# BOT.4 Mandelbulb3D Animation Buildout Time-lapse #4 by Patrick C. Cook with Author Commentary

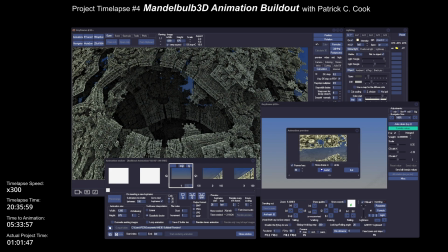(20:45)
We want to try to not actually hit any object. And if you do, it's no big deal. It flies by pretty quick. So here we're kind of looking up. We keep moving forward. The key to this whole thing is to keep moving forward. All right.
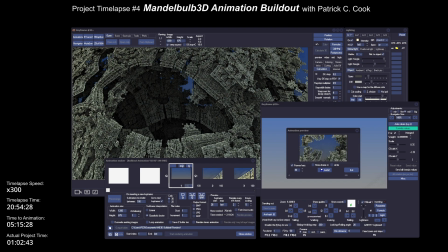(21:05)
So there we go. A nice shot. We're going to kind of fly out into the open. This is where I'm going to do all the credits and the end. And that's the animation.
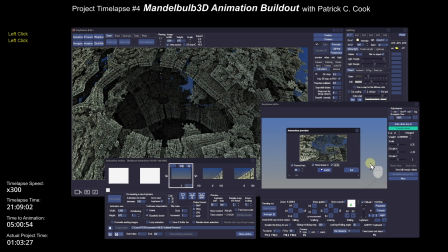(21:18)
All right. Now, obviously, everything you're looking at right here is all sped up because this is a time-lapse video. All right. So this is not actually the speed at which my final animation is going to run.
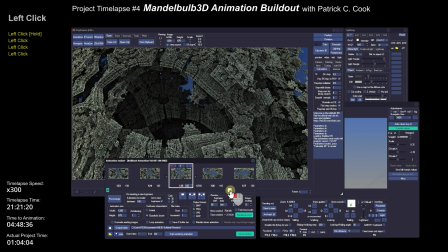(21:33)
All right. Now, there's a couple things I'm not happy with.
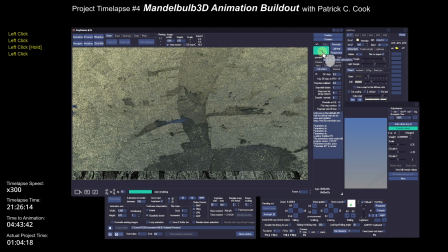(21:36)
I'm mostly not happy with the darkness of the picture.
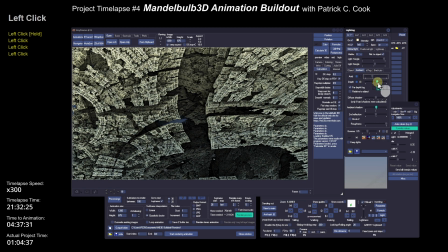(21:42)
So I'm going to get in here and work on that. Now here I'm going for the ambient light right now.
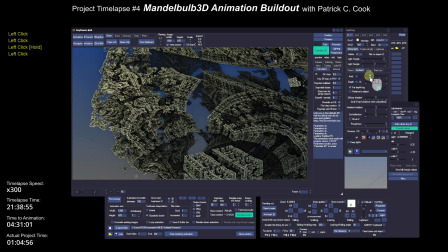(21:49)
Again, I want to try to maintain those shadows, those darker areas. They're critical to this particular animation because I don't want to be losing all of my depth.
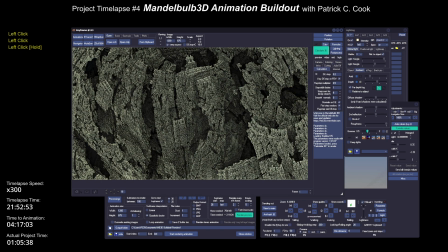(22:03)
So I'm really working to maintain the dark areas, but yet not so dark that there's no detail, that it's all black down in there.
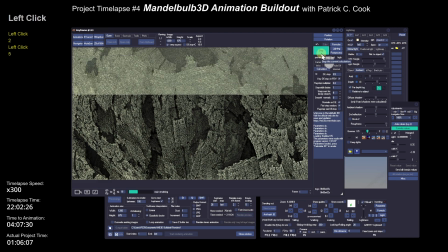(22:15)
All right, now I'm
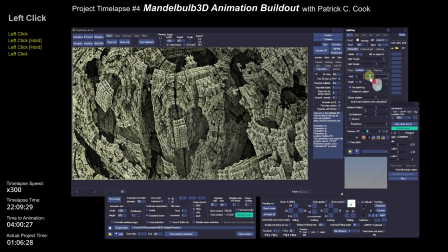(22:18)
looking for some hints as to how I can improve the DE stop, or in other words, the quality. All right, so back to my ambient, okay, and also my dynamic shadowing. I'm trying to brighten
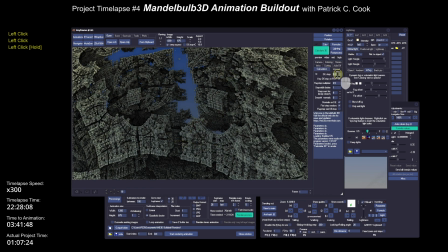(22:38)
the Mandelbulb object structure without throwing off my background. All right, so a little bit of experimentation with the DE stop, in other words, the quality.
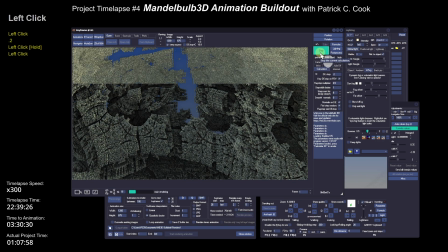(22:51)
I'm looking for
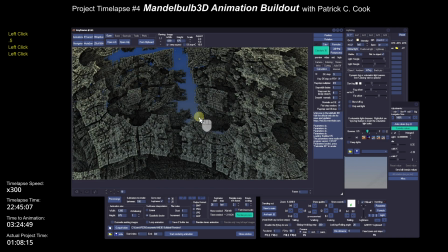(22:55)
a good compromise between the quality and the brightness. I don't want to make it so bright that it's overwhelming.
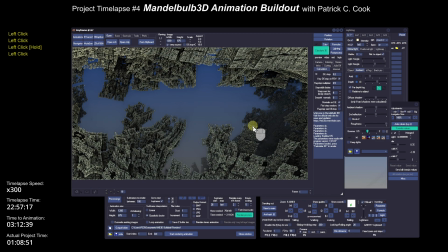(23:06)
If I make the Mandelbulb object very, very bright, I tend to lose the value of the shadows.
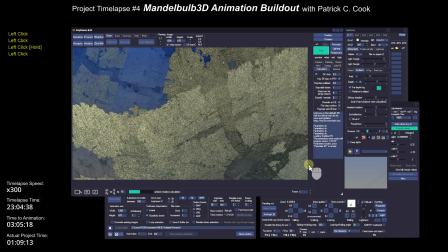(23:15)
Now, all I'm doing here is I'm just pulling keyframes at random and
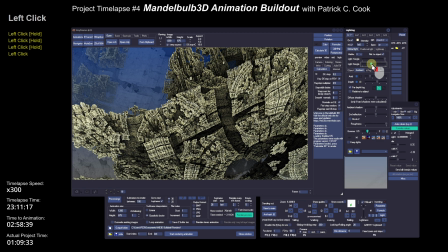(23:21)
loading them up into the main so I get a bigger picture, and then I can adjust my my colors.
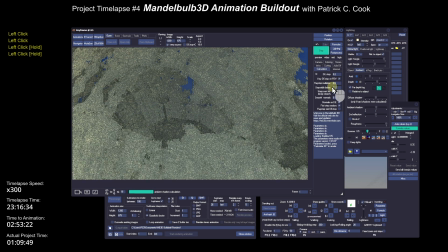(23:27)
And I'm looking for a really good compromise between the DE stop, in other words, the quality, and the lighting.
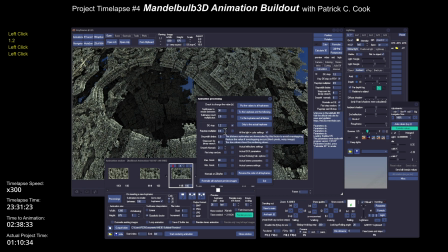(23:40)
All right, so what I'm going to do now is I'm going to apply the DE stop and the ray step multiplier to all of the keyframes.
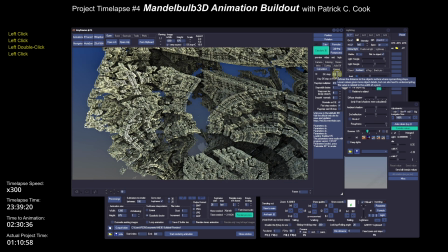(23:49)
All right, now I'm going to check. So there it is. That keyframe got the DE stop of 1.2.
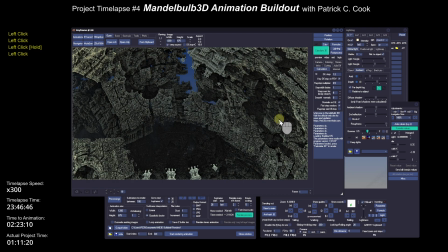(23:55)
That's good. That keyframe, that got a 1.2. Good. Now let's see if I can brighten up the picture.
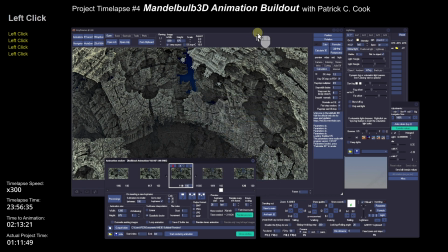(24:05)
Work on the gamma a little bit. All right, I'm going to apply all that lighting to all of the keyframes using the animator's post-processing feature. There I go again. This time I'm actually making a little bit more adjustment on the DE stop.
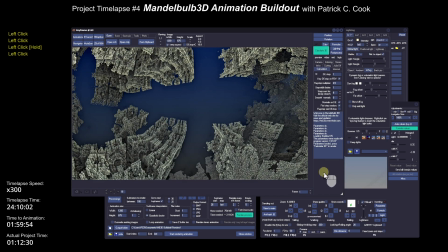(24:21)
I don't want a DE stop that is so low,
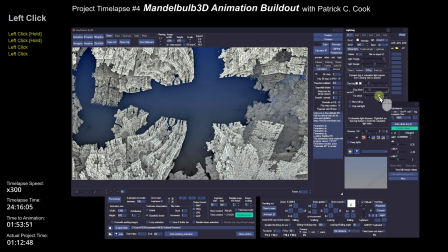(24:26)
because that tends to give me oversampling or it damages the quality.
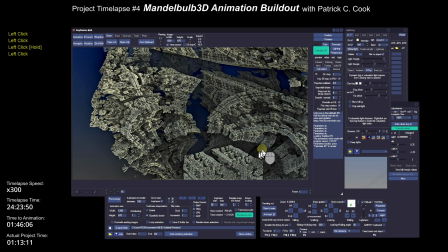(24:32)
I don't want the DE stop to be too high, because that would tend to make the picture soft.
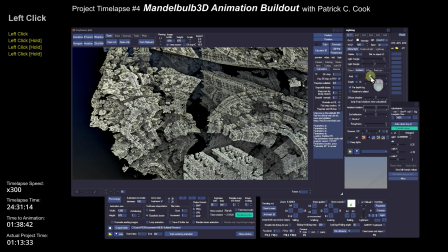(24:41)
Okay? So somewhere in there for this particular Mandelbulb object,
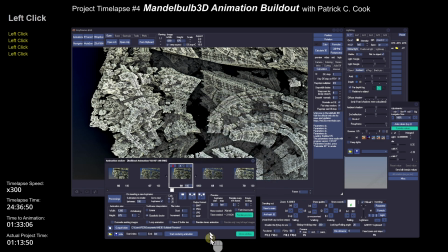(24:47)
there is a sweet DE stop and ray step multiplier.